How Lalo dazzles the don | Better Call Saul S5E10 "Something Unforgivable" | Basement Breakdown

She's spent years with Jimmy. And just like Jimmy, Lalo conceals his weakness with swagger and showmanship.
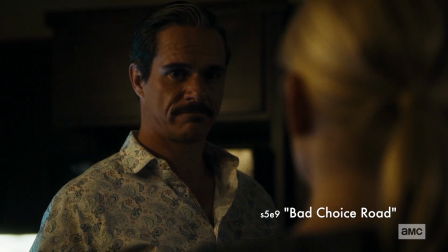Kim sees right through that. She's immune to that trick.
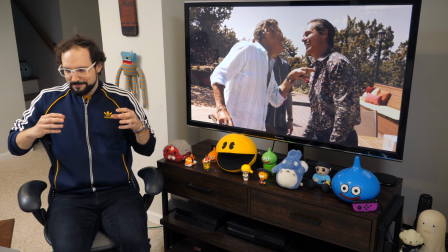Lalo's tactics work a little better at Don Eladio's compound, because you know who responds well to swagger and showmanship?
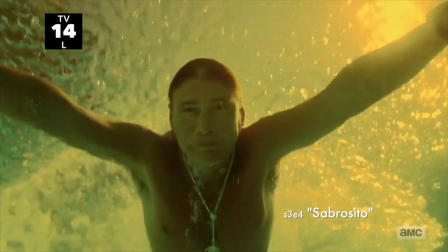Vain men like Don Eladio here. Before Lalo's big show comes the opening act.
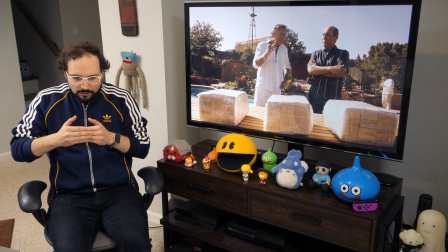We've got these three cubes of money on the table. Juan Bolsa is presenting Don Eladio with these three giant bricks of cash.
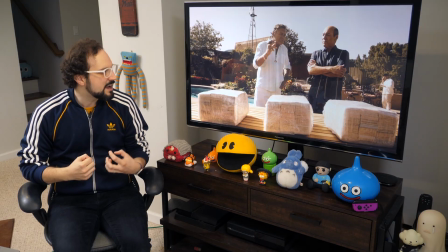It's a lot of money made to appear as boring as possible. They're colorless.
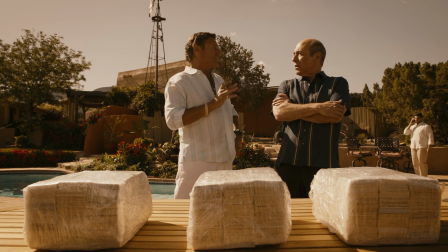The framing is very pat, very static. Don Eladio is unimpressed. Juan Bolsa's physicality is tight.
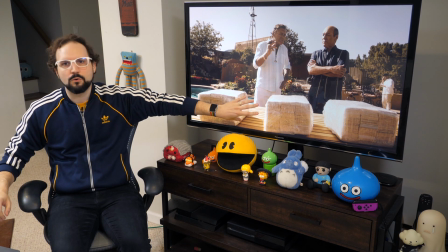It's defensive. Couldn't be a more boring way to present millions and millions of dollars.
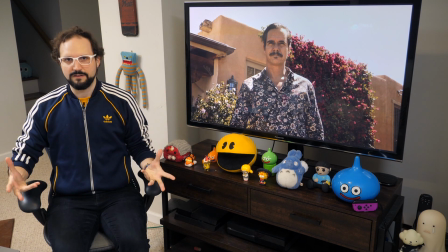And now, in contrast, comes the main event. Lalo enters center stage.
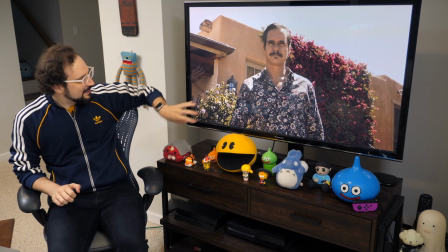I love the wardrobe here. It's perfect. Lalo's shirt matches the flowers, right? He's loud and he blends in at the same time. It's appropriate because what he's doing here is camouflaging himself in the bubbly energy of the party, so Don Eladio can't see him clearly, because remember, Lalo's coming into this episode from a very weak position, as we've discussed.
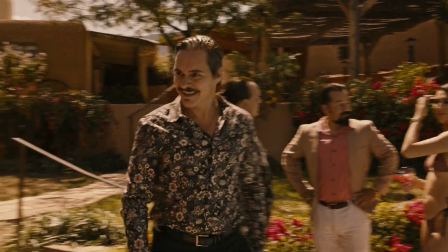Lalo's entrance is shot with a steadicam that allows us to feel the swirl of excitement and motion that he creates as he wheezes through the party.
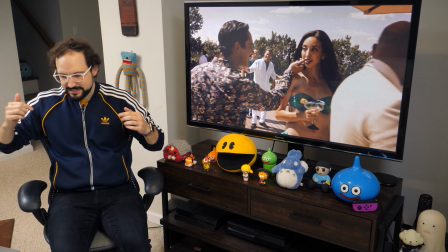He lights up every corner of the festivities here. It's a full-on charm offensive.
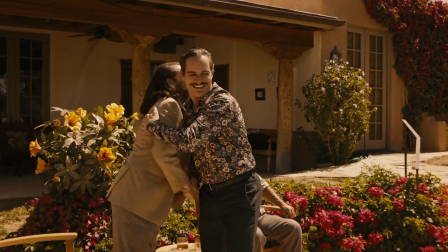Watch as Tony Dalton transforms his performance second-to-second,
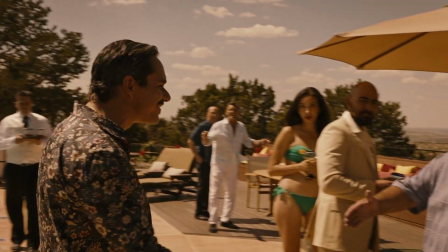moment-to-moment, as he growls in familiarity at the men and coos at the women.
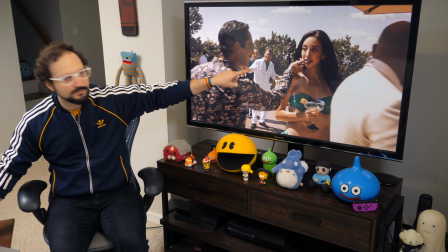And finally, seducing the only member of the crowd who matters, the Don himself.
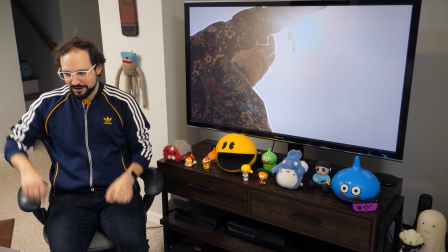As Lalo prepares to dazzle the Don with a new car, the camera shoots from basically underneath Lalo.
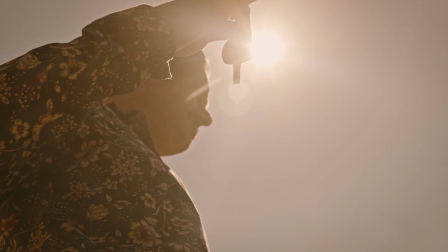It's another creative use of natural light, because by putting the fob in line with the sun here,
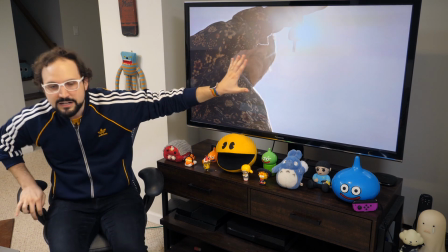and putting our perspective down here, it makes the dazzlement literal, right? Lalo is going to dazzle the Don with this car, and we are being dazzled in this shot.
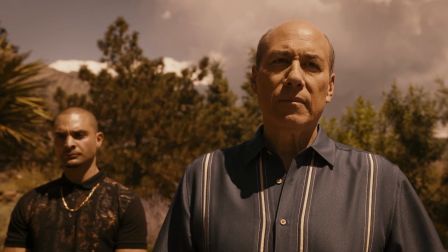He's going to divert the Don's attention from Lalo's weaknesses. To Juan Bolsa's chagrin, the dog and pony show worked to perfection.
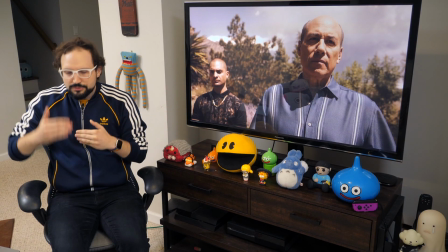It has its intended effect. Moments earlier we saw Don Eladio accept three bricks of cash, as if Gus Fring had just taken a poop on his patio, right? Now he gets one brick of cash. But because it comes wrapped in a vintage Ferrari, he's thrilled.
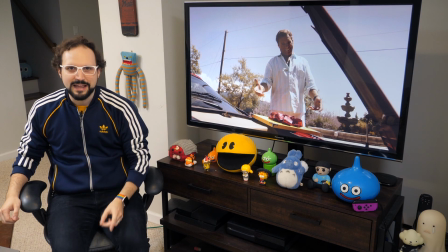And the funniest thing is, Don Eladio comes right out and names the game.
Si bolsa, esto es showmanship.
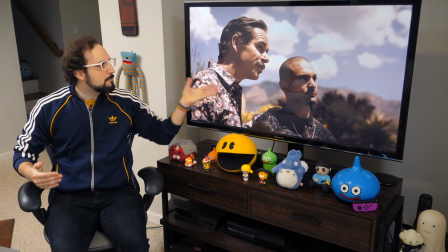And the show must go on now. Having worked his audience of one into a froth, Lalo hands the microphone over to Mr. Entertainment himself, Nacho Varga. Wow, Don, if you thought money and sports cars were fun, wait till you get some glum introspection from Nacho.
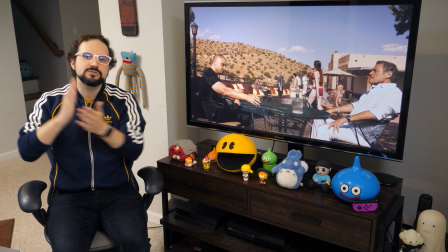Mwah! It's gonna be a blast! The episode proceeds straight into the Don's conversation with Nacho,
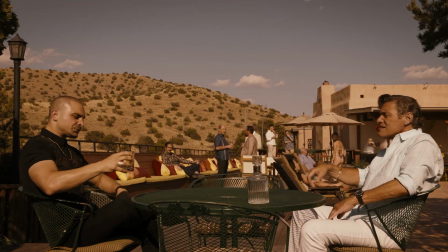because the juxtaposition of Lalo's noise and Nacho's statuesque intensity,
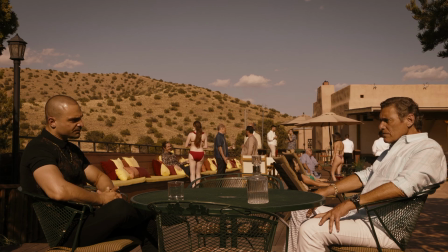as portrayed by Michael Mando, creates this contrast that makes us appreciate both characters more,
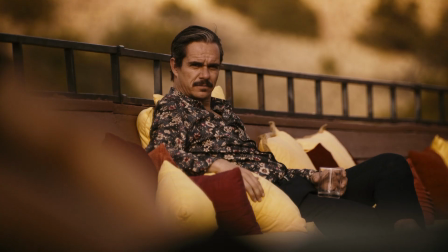and it brings out the complementarity of the Nacho-Lalo pair, not just for us, but also for Dona Ladio, right?
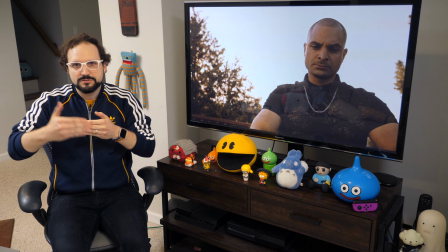Aesthetically, I'll note that the photography of Nacho, as the episode proceeds, is more and more about heat, and there's really nothing esoteric about this.
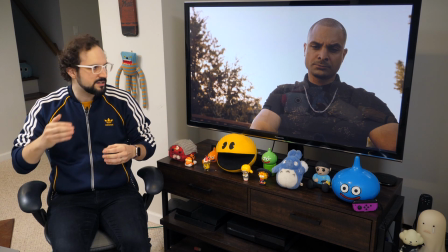It's classic coding.
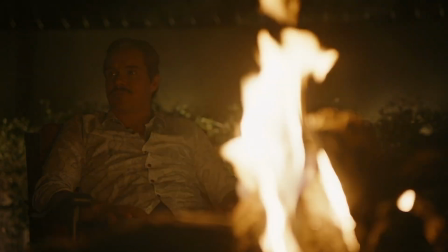The script is written for us to feel the heat on Nacho escalating over the course of the episode, so of course the image is built in the same way.
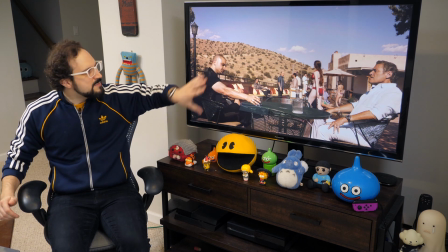Just feel the environment of this wide shot. A mix of colors, this pale blue sky, it feels like an oasis.
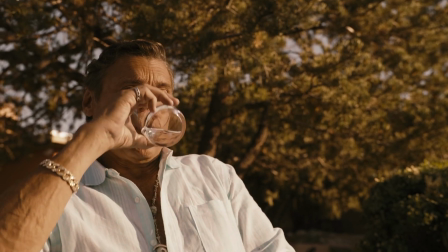Same deal with the single of Don Eladio, right? The shade of the tree, the blue sky, it makes it feel calm, like you're on vacation.
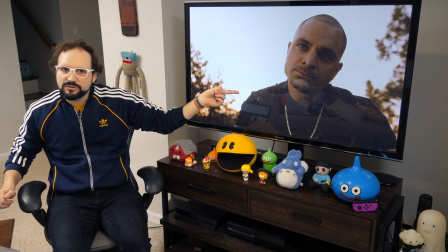Is Nacho in the same place? No! As Donaladio pushes back at him and questions his plan to maybe wage war on biker gangs, Nacho is in a crucible, right?
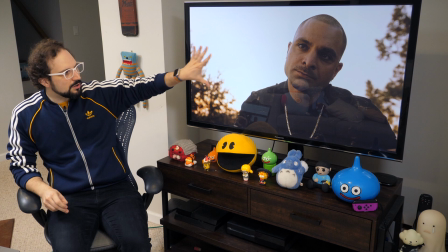So the image looks like that. The sky is blown out. The tree line is frayed.
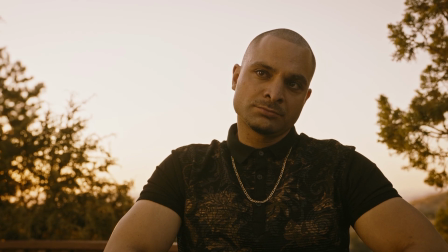It glows orange, almost like it's on fire. I even see like embers flickering across the pattern of Nacho's shirt.
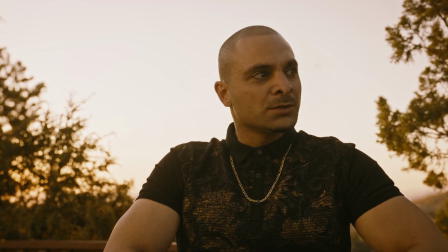Fire and heat.
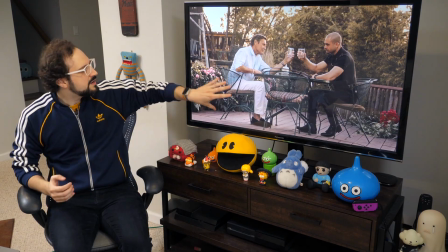When Donaladio pours a new drink for Nacho, signaling his approval, we cut to this verdant shot and we feel the heat come off. Nacho talks his way through this meet and greet with the Don by sharing his plan to exploit various factions among biker gangs.
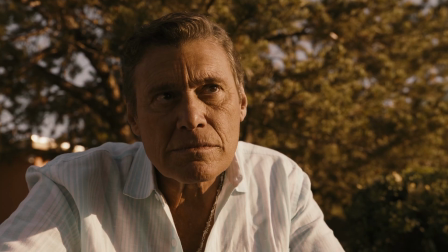Is he really thinking about the bikers? Or is Nacho's tale of a drug enterprise crippled by factionalism,
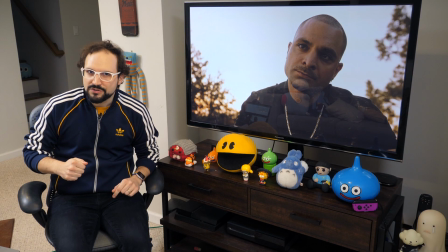inspired by his uniquely deep view of the freeing Salamanca conflict.
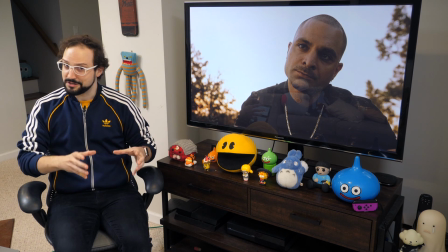Maybe he's talking about the bikers, maybe he's talking about something closer to home.
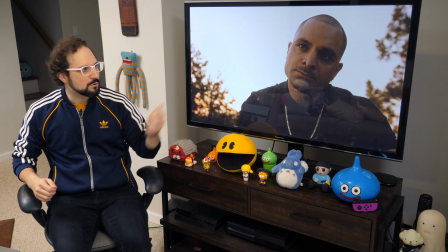I think that Nacho, the prophet here, has more to say than Don Aladio necessarily hears.
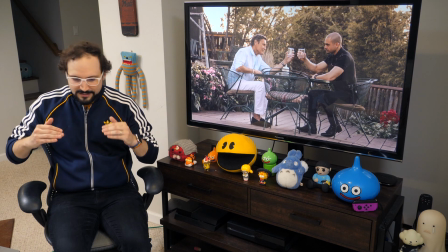In any case, Nacho does maintain his cool in the heat, so after he describes his patient under-the-radar strategy,
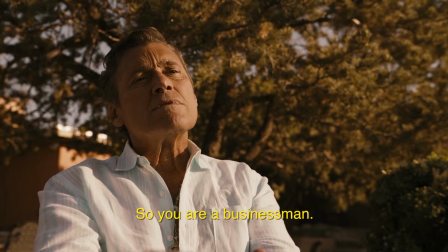Don Aladio declares him a businessman. Remember, Nacho is Lalo's guy, so Don Eladio is naturally going to make some assumptions about his temperament.
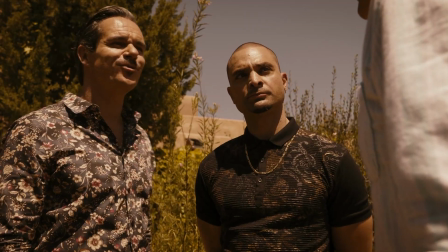Assumptions that might even be deepened when Lalo says that Nacho is Tuco's friend, right? And how does the Don react? Like, you must be nuts. That line, you're a businessman, is the signal that Nacho has defied those assumptions.
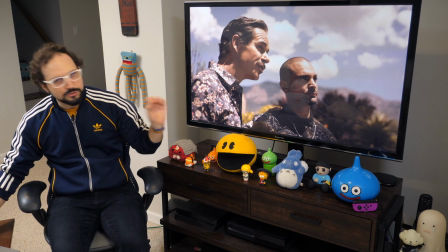He's not another hothead showman. He works quietly and deliberately. And Don Eladio appreciates that complimentary energy that he brings to Lalo's operation.
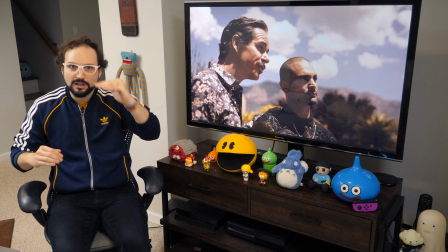I think his opinion of Nacho is raised, but also his opinion of Lalo is raised, because Lalo's not just seeking someone else like him.
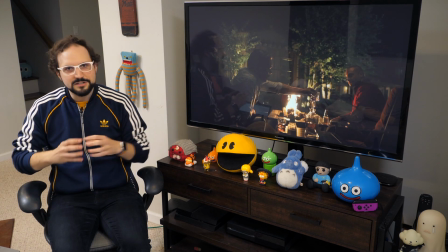They're a matched pair. By the time 3 a.m. rolls around, we understand better than ever what a good pair Nacho and Lalo could be. This threat of character development is important because it's the story that Lalo sees. He's completed the pair. He has his number two.
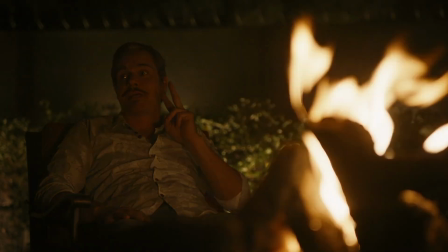He's the picture of contentment as he tells Nacho to retrieve two glasses in a shot that makes him look like the devil incarnate, by the way.
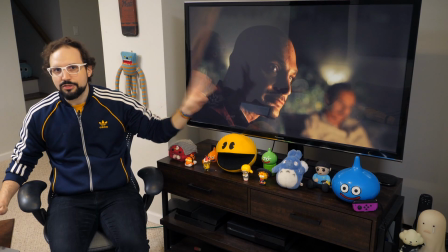Lalo sees two. Nacho sees three. He knows what happens at 3 a.m. He knows about the unseen third party at the compound that night. This is a suspenseful scene and the performers draw that out, but there's still an undercurrent of playful wit in the script because all Nacho wants is to make Lalo look away,
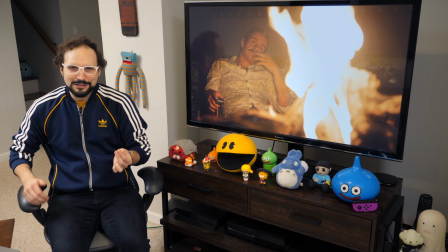avert his gaze for a minute, it. And what does Lalo talk about the whole time? Oh, I never have to sleep. Ho hum. Maybe I'll never close my eyes again. Having built the suspense up so high, the writers are basically toying with us now. But it's just totally in keeping with the character. The intensity of Lalo's gaze has been built up in so many scenes throughout the season that averting it now does feel like an impossible task.
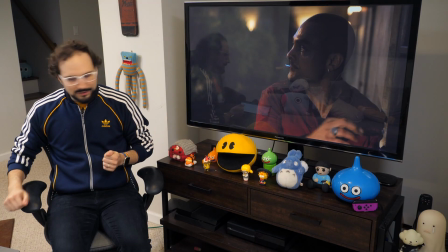Nacho does pull it off, of course,
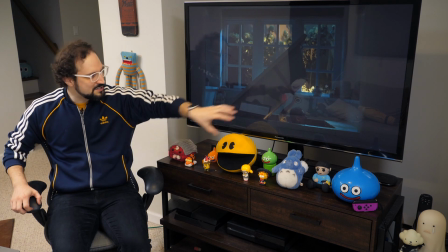and I'll highlight the pivotal moment in the action sequence that ensues when Lalo's descending into this trick bathtub here, this bathtub escape tunnel.
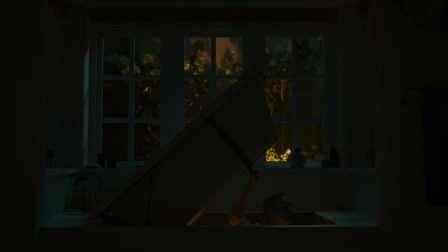Just before he pulls a close, he stops and listens. And what does he hear?
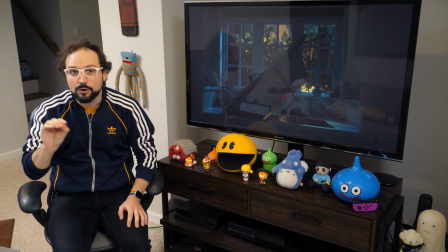He hears that he's losing. He hears that he might be the only one left there. And he leaves it open.
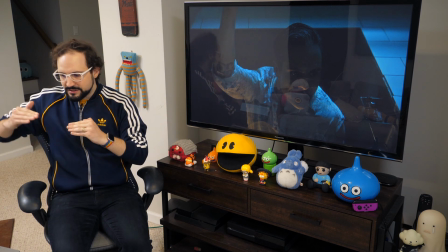That decision that we see changes the complexion of everything that follows. If he just closes the tub, it's an escape.
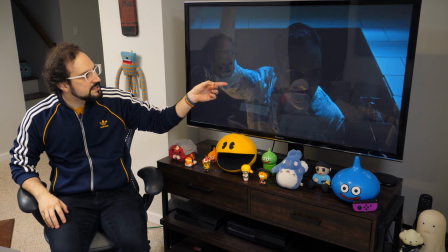It's premeditated. He's fleeing. He's playing defense. When he leaves the tub open, we see him make the decision so we know it's improvised.
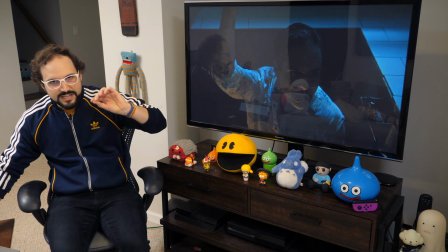We're in the moment. He's playing offense. That's the inflection point of the scene, this bathtub moment.
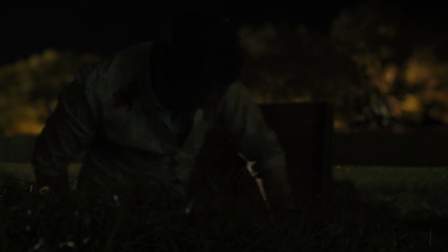When Lalo rises like Lazarus from the ground and he astonishingly starts walking back to the compound,
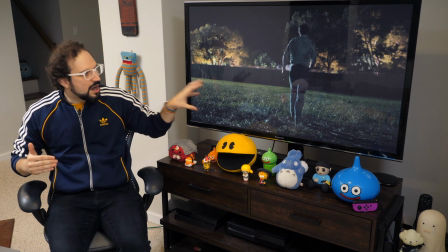it dawns on us that even though he looks hobbled and alone, Lalo holds the advantage now.
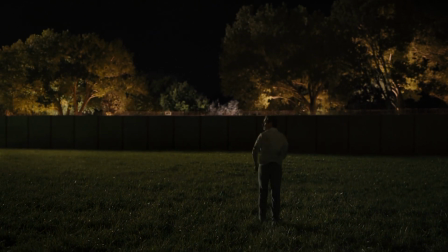The swell of the music and a dramatic expansion of the visual space, accomplished by a camera move and a focus shift, help convey this shift in fortunes.
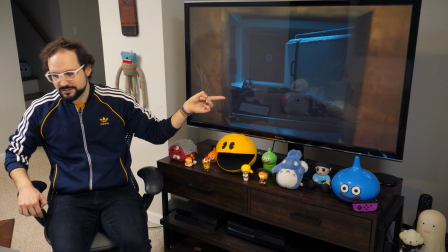Such that as soon as we cut to this shot of the assassins looking in the tunnel, we already know how their story will end.